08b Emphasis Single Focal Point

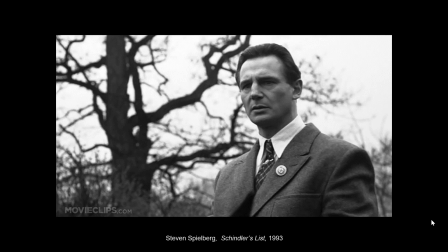0:00 So hopefully you've watched the video by now. What we're going to do is think about how Spielberg, and I'm going to refer to Spielberg as the artist on this, even though obviously every film is a collaborative project. He's the guy in charge.
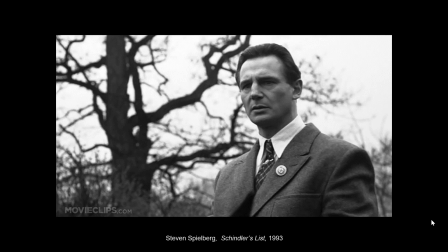0:15 So what was Spielberg trying to do with the use of color in this particular part of what is otherwise a black and white image? Essentially, he was trying to control what the viewer was going to look at.
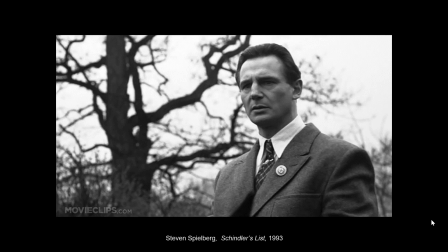0:28 And so he was using emphasis or creating a focal point to have a tie to the viewer. When we're looking at this still, which is essentially what film clip starts with,
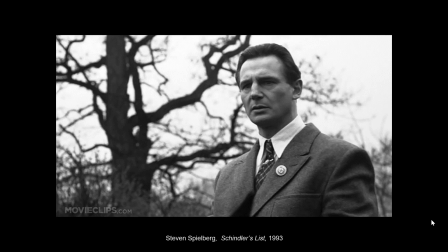0:42 we've got that guy from Star Wars, also known as Liam Neeson, who is playing Schindler, who in the movie, if you haven't seen it, starts off as essentially a war profiteer. He has figured out that if he uses Jewish labor for his military and governmental contracts,
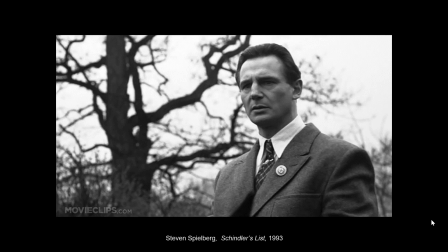1:01 he can, by law, pay them less, and therefore he can underbid everybody else, and therefore he can get rich. So his whole purpose of having any relationship with the Jewish community in the beginning of the movie is because he wants to exploit them as a cheap labor force.
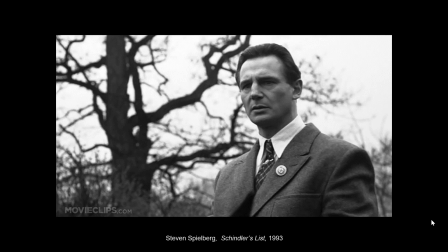1:20 Over the course of the movie, his disposition changes as he starts to see Jewish people as, people, and is then going to start to work in the exact opposite way, which is that he's going to start spending his own personal fortune in an attempt to protect as many people as he can.
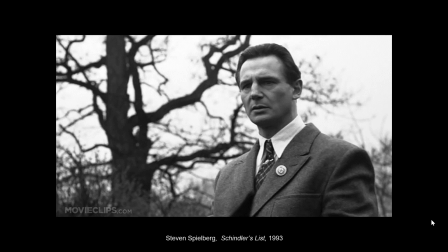1:37 This is the super crass Cliff Notes version of the plot of the movie. What we're seeing in the girl with the red coat clip, or the girl in red section, as this is often referred to,
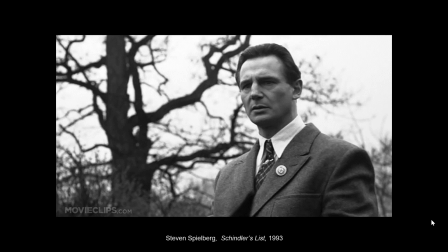1:51 is him becoming aware of the atrocities that are being visited upon the Jewish community. We start with this, and we have a clear focal point, and it's his gorgeous, gorgeous face.
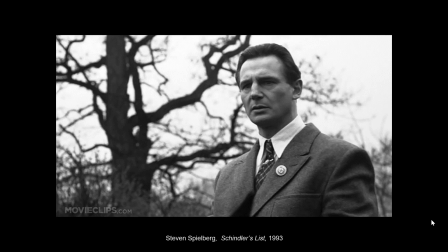2:04 But we also have what we're going to define as accents. An accent, in terms of emphasis, is an area of secondary interest. So we've got his brooding, ruggedly handsome face, but we also have things within the composition that might have visual weight that would attract our attention as well.
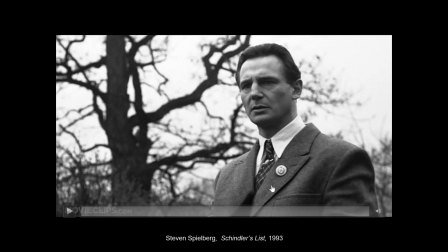2:22 The Nazi pin that he ostentatiously is wearing upon his lapel is a good example of an accent, and it's there as a signifier. He's using it as a symbol to ingratiate himself with the powers that be in the film.
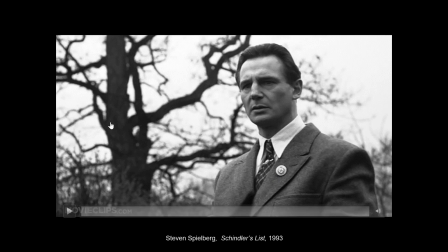2:40 We also have the oh so subtle symbolism of the giant dead tree, which in this composition is used to provide balance, but also is an accent. It's something that we would look at.
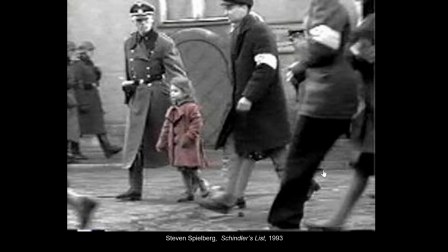2:57 When we look at the rest of the film, what we're going to see is that Spielberg is using color to highlight this one little girl who is walking everywhere in this scene.
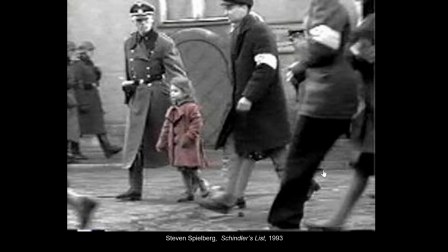3:12 What's happening is that the German army and the SS are clearing out the Jewish ghetto as a precursor to moving them into concentration camps, and various atrocities occur.
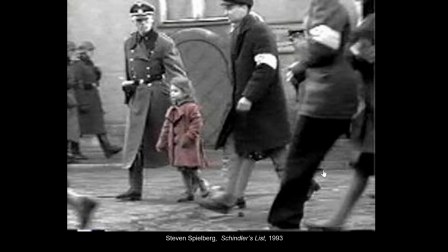3:25 And Spielberg is using the girl in the red as a way to get us to stay engaged with the film. One of the things that I think is particularly interesting about the challenge he has is that Spielberg
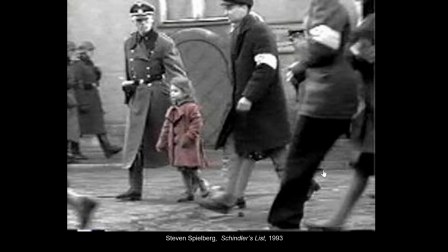3:40 is trying to create an accurate depiction of the kinds of horrors that happened in the Holocaust. But if he does too good of a job, we're going to emotionally shut down. We're going to stop interacting with the film, and we're going to just sort of push ourselves away in a protective manner.
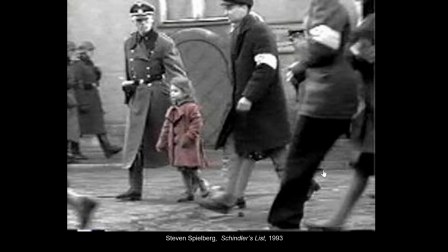3:59 We don't want to watch people get their lives destroyed. We don't want to watch people murdered.